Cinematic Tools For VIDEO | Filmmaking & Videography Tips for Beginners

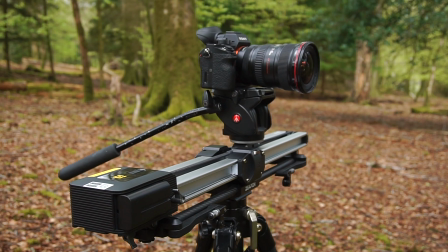(4:06)
Also, really useful if ever you're shooting solo and want to add a bit more movement to your footage.
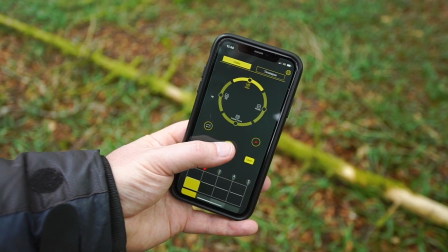(4:12)
Most of these sliders come with an app so you can operate them remotely.
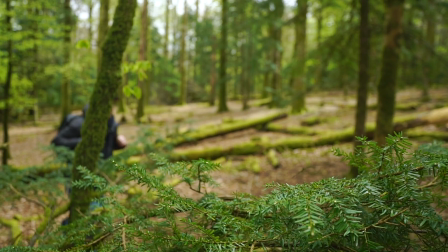(4:16)
Incredibly useful, again, if you're shooting solo, allowing you to add camera movement to an otherwise static shot. Okay, let's talk lighting. Now, I can't talk about cinematic footage without talking about lighting because this is such a crucial element. Now, there are a number of different ways that you can light your videos, but let's talk about the best free way to light your videos. And the best free way, of course, is to use the sun. The sun is one of the best light sources out there, but the time of day in which you shoot will determine how cinematic your footage looks.
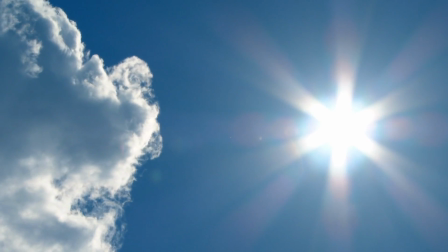(4:47)
If you shoot during the middle of the day when the sun is at its highest, casting big shadows under people's eyes, making them look like pandas, your footage is going to look a lot less cinematic compared to if you were to shoot it at sunrise or sunset,
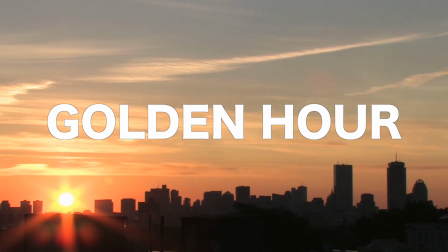(5:02)
or the golden hour as it's otherwise known.
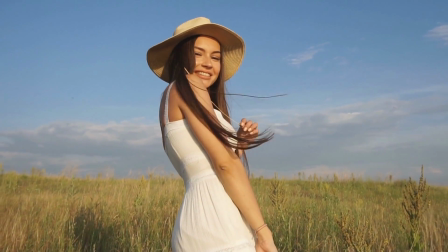(5:05)
Shooting during golden hour provides beautiful soft light that's much less harsh, much more cinematic,
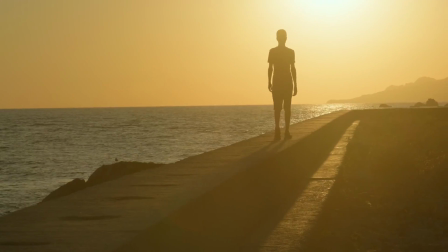(5:12)
especially when combined with shooting into the sun and taking advantage of sun flares.
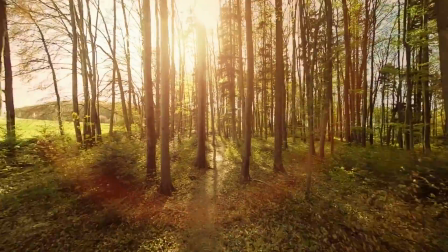(5:17)
Simply by choosing to shoot your footage at sunrise or sunset compared to the middle of the day
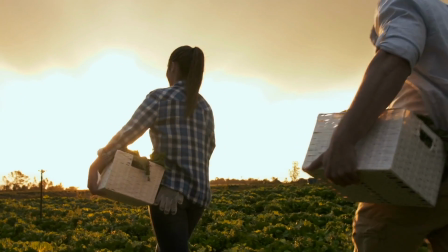(5:23)
can make all the difference to your footage and take your footage from looking amateur to professional. But if you're shooting inside and need more control over your lighting, then using some kind of video light is going to be crucial.
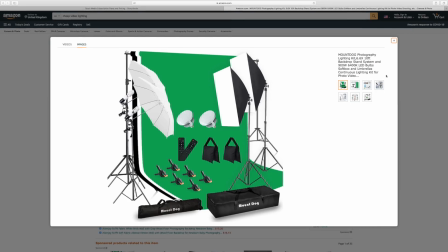(5:36)
Now again, there are budget versions when it comes to lighting.
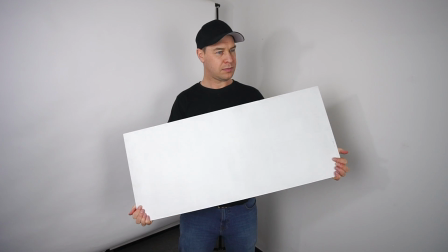(5:39)
In the past, I've used office lamps, I've used cardboard to reflect or bounce light, I've used candles.
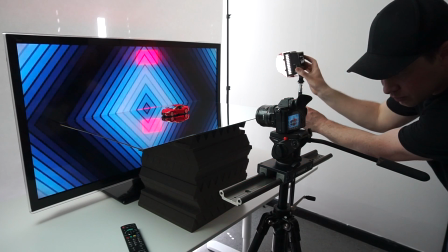(5:46)
In a recent video, I used a cheap LED to shoot products. You can of course get really creative with your lighting if you're on a budget. But if you have the budget and you're taking things a bit more seriously, then I highly recommend investing in a good lighting setup.
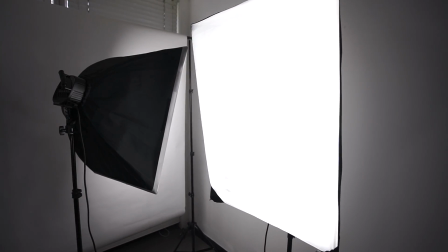(6:00)
I started out my YouTube journey back in the day using these cheap soft boxes that I picked up on eBay.
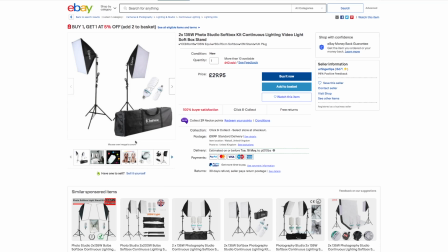(6:05)
They cost around about £30 each and they just about did the job.
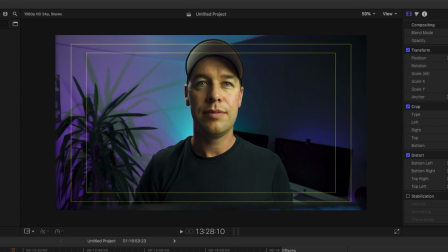(6:09)
The downside with cheap lights like this, however, is that they will often give off a slightly green or magenta tone when filming a person or subject.
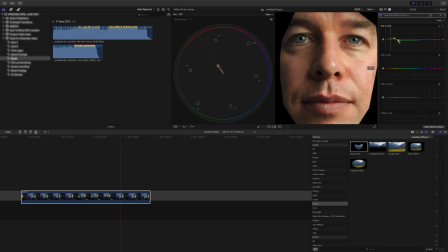(6:17)
This can make them look ill and will require some post-production color correction to fix. Now, generally speaking, the more you pay, the better your lights will be. But if you've got the budget and you're shooting YouTube videos like this one here, then I recommend using something like this.
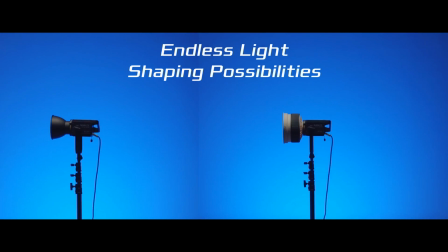(6:31)
This is the Nanlite Forza 300B. This combined with a softbox makes for a great key light.
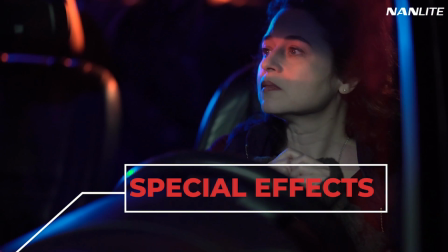(6:37)
Tube lights are also very trendy at the moment. There are many creative ways that you can use these to give your footage a much more cinematic look. Okay, so we've talked about a few ways that we can make our footage look more cinematic when it comes to production or shooting, but what happens if we've already shot our footage or we're editing someone else's footage?
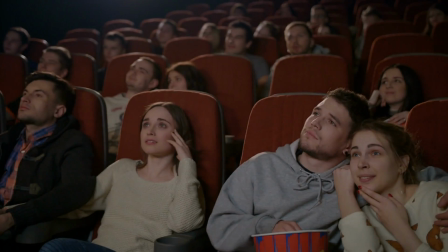(6:57)
How can we make that footage look more cinematic? Well, again, look, let's start with what we might see in the cinema.
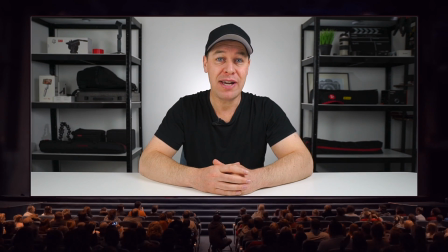(7:02)
Now, one of the first things you may notice when you go to the cinema is that the screen is in a different aspect ratio to your television at home.
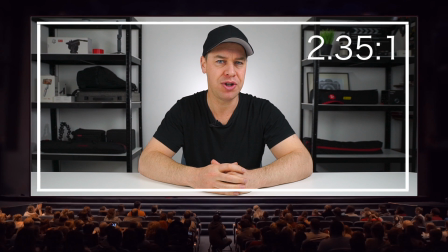(7:10)
This screen is in a 2:35:1 aspect ratio, or in other words, it looks longer and thinner. This is because this is the aspect ratio that most Hollywood films are shot in. Whereas television is shot in a 69 aspect ratio.
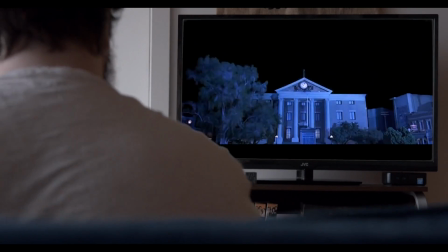(7:25)
This is why when you're at home watching a film on your television, two black bars will appear at the top and bottom of your screen. Now, feature films are actually shot in this aspect ratio, but we can replicate a similar look by adding black bars to the top and the bottom of our screen. Yes, you can of course yourself shoot in these cinematic aspect ratios.
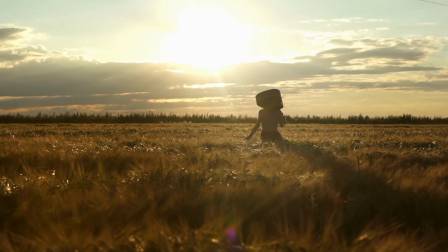(7:46)
Some cameras will allow you to do that, but if you're just starting out and want to keep things simple, then try adding black bars to your footage.
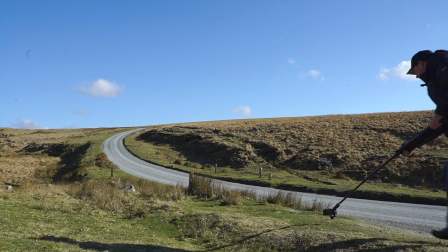(7:52)
This will instantly give your footage a much more cinematic feel. And as you can see here from this footage that was shot on my phone, it looks okay,
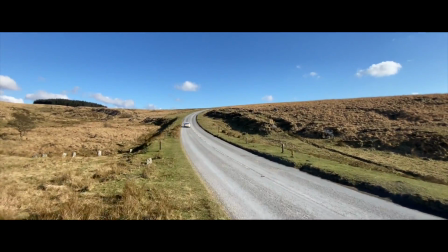(8:00)
but by adding these black bars and replicating a more cinematic aspect ratio, the footage now looks much more cinematic. I will leave a free link where you can download some cinematic bars in the description below.